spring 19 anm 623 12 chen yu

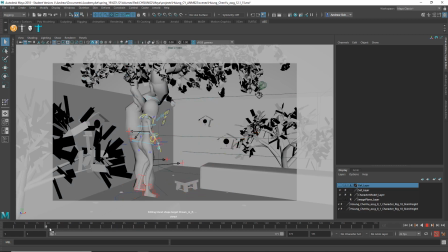(4:10)
no movement now. As for kind of like robotic movement, I think it's not too bad, but one thing to look at with, for example, your in-betweens is look for arc shapes.
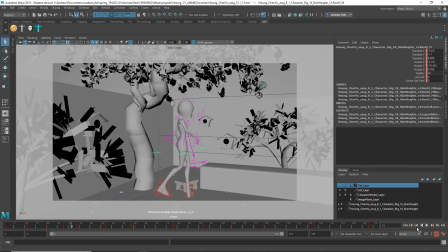(4:21)
So, as she goes from here to here, so like watch it now, watch this now. I mean, you're going down a little bit, but maybe we can get a little bit more of an arc in there, and it might be a little bit more appealing by kind of going down more.
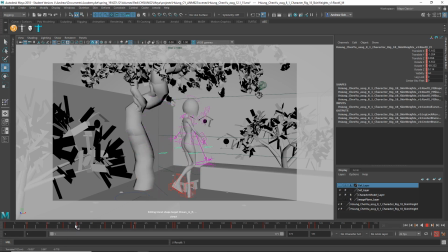(4:38)
I have auto keyframe on. Do you like that better? It's easier to get smoother hand movement if you're in FK. IK hands are good when you're, you know,
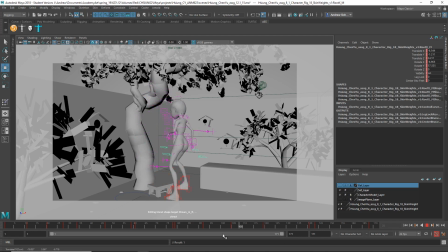(4:56)
wanting the hand to be planted somewhere, like when you're climbing or leaning against something, but if you're not doing that. The other thing is, so if you stick, yeah, so right here, she moves this foot should stay planted until this foot is set down.
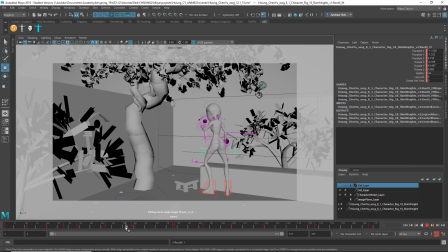(5:13)
See that? She hasn't, she's almost like floating here. So let's take this one and it sets down on what?
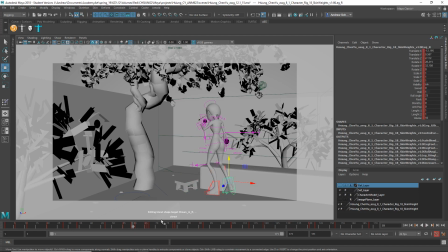(5:25)
This frame? 59? Okay. So this one starts picking up at 55. And what I would say is I'm going to middle mouse click here and S at another keyframe so it stays planted until this one's down and then that one goes up.
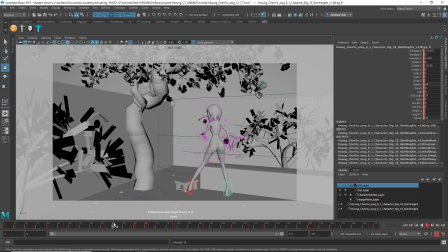(5:44)
But the other thing is that you really have to pay attention to how the weight shifts around. So you stay centered over the foot carrying the weight. So this foot is carrying the weight. So the root is going to, oops,
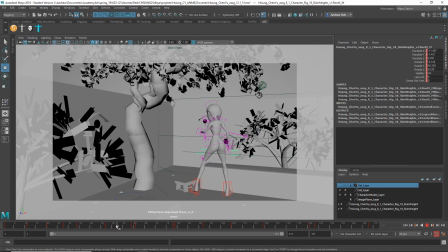(5:58)
the root is going to shift when because she has to shift her weight over this foot while this one's in the air, she'll kind of fall this way. So I would say that, by here, she's going to kind of do that.
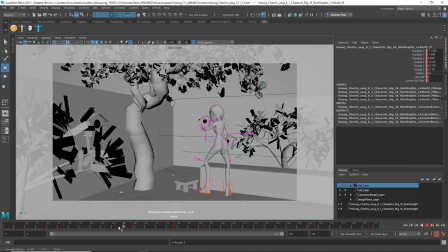Okay, and then again, here, if she's doing that foot forward, she might kind of move herself back a little bit just to kind of counterbalance that foot.
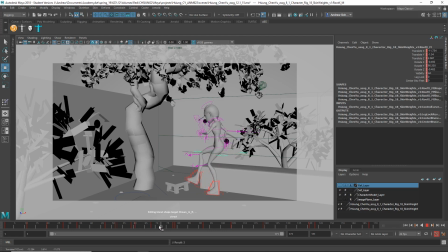And then again here, maybe she kind of pushes back. You see her kind of push back away from that.
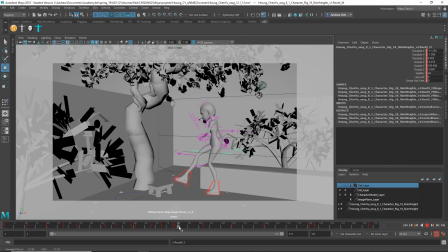And then when she sets her foot down, you can, as she's going up here, you might go up a little bit and kind of over a little bit.
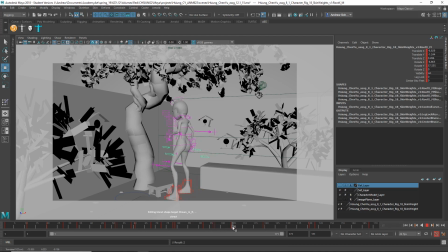(7:06)
And then when she sets her foot down, you might go down a little bit.
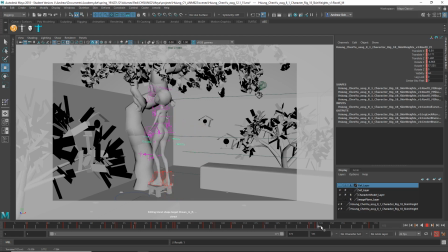Yeah, and then just look for any opportunities to do arcs, Look at the hand movements.
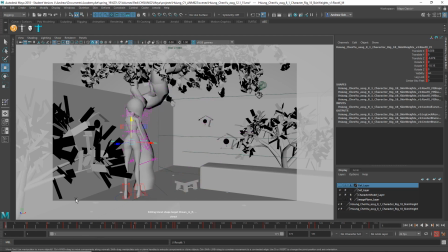(7:44)
But really, it's looking pretty good. So I think I covered the questions you had. But yeah, do a pass where you look at arcs. Do a pass where you really look at, where her weight is centered.
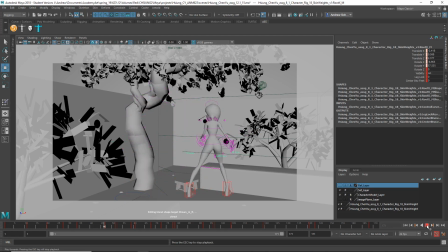(8:00)
What foot's carrying the weight, and kind of center the center of gravity over that. And yeah, and then if there's any more kind of breakdown poses you want to add, that might help kind of break up the movement a little bit. So it looks a little less pose to pose.
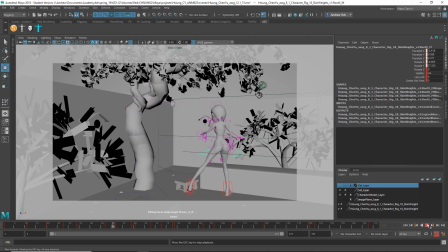(8:20)
And you can play with the timing a little bit more too. Like maybe you want to speed certain things up and slow certain things down. Because right now it's a bit even in its timing. I mean, there's some faster parts and slower parts, but I think you could, just experiment with speeding some things up and slowing things down.
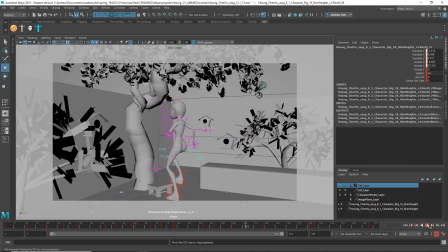(8:40)
Like what if, for example, like here, like before she pushes this, let's select everything. Like maybe before she pushes this,
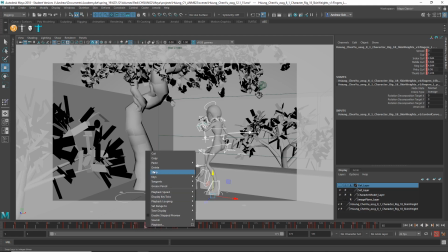(9:02)
there's kind of a hold. So I'll do keys, add in between.
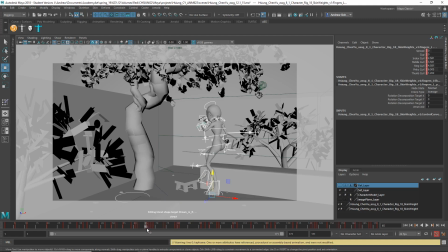(9:08)
Oh, didn't like that. Wasn't here maybe?
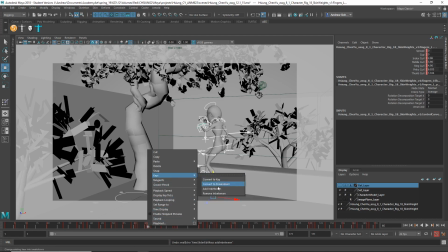(9:15)
Keys, add in between.
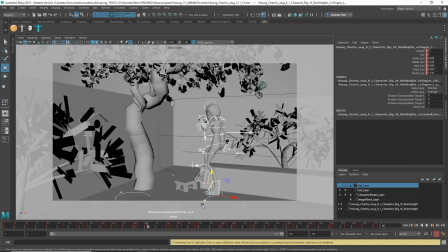(9:18)
Let's do G, G, G, G, G, G, G, G, G. So I've slowed this down. Oh, you've got the timing of that. I didn't actually.
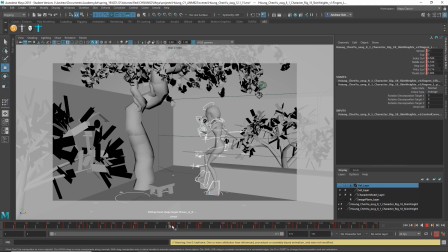(9:32)
Well, I'll fix that afterwards. And then maybe this speeds up a lot. Maybe key remove in between. G, G. Keys remove in between. G, G. So now it's slow, fast. So, and let's get this to match.
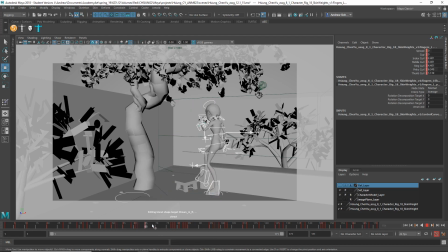So goes from here to there. I'm not sure what is that.
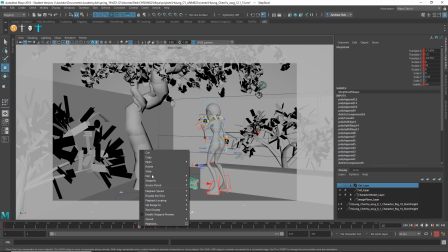(10:11)
That key doesn't do anything. Okay. Um,
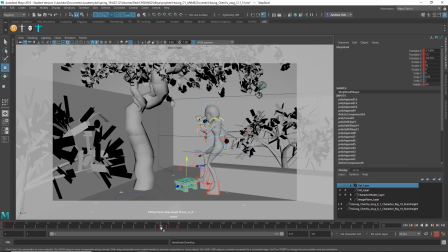(10:29)
so it should start at 78. Oh, it didn't go all the way for some reason. I may have messed something up, but
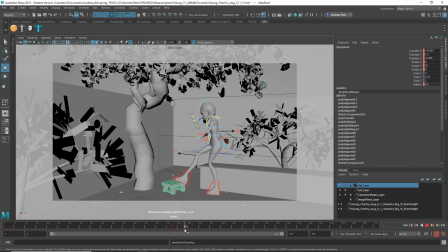unless it slides a little bit, I don't know. But when does this finish? This finishes at 83.
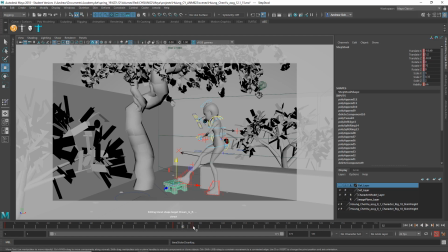(11:06)
So I might get rid of this and move this one back to 83.
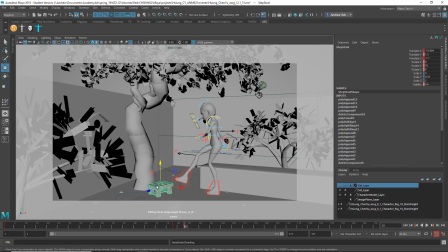Something like that. So it's just an example, but take a look. See just the idea there's sort of this anticipation, and then you feel like a nice quick movement.
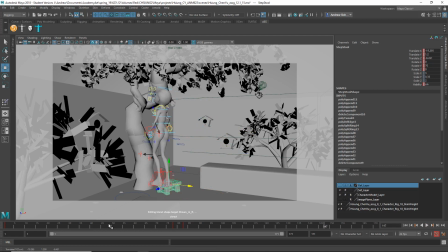(11:39)
So look for opportunities to vary the speed more, like kind of put more holds in slower periods and other things that are much quicker, and I think you'll get a more lively, sort of less robot-like animation.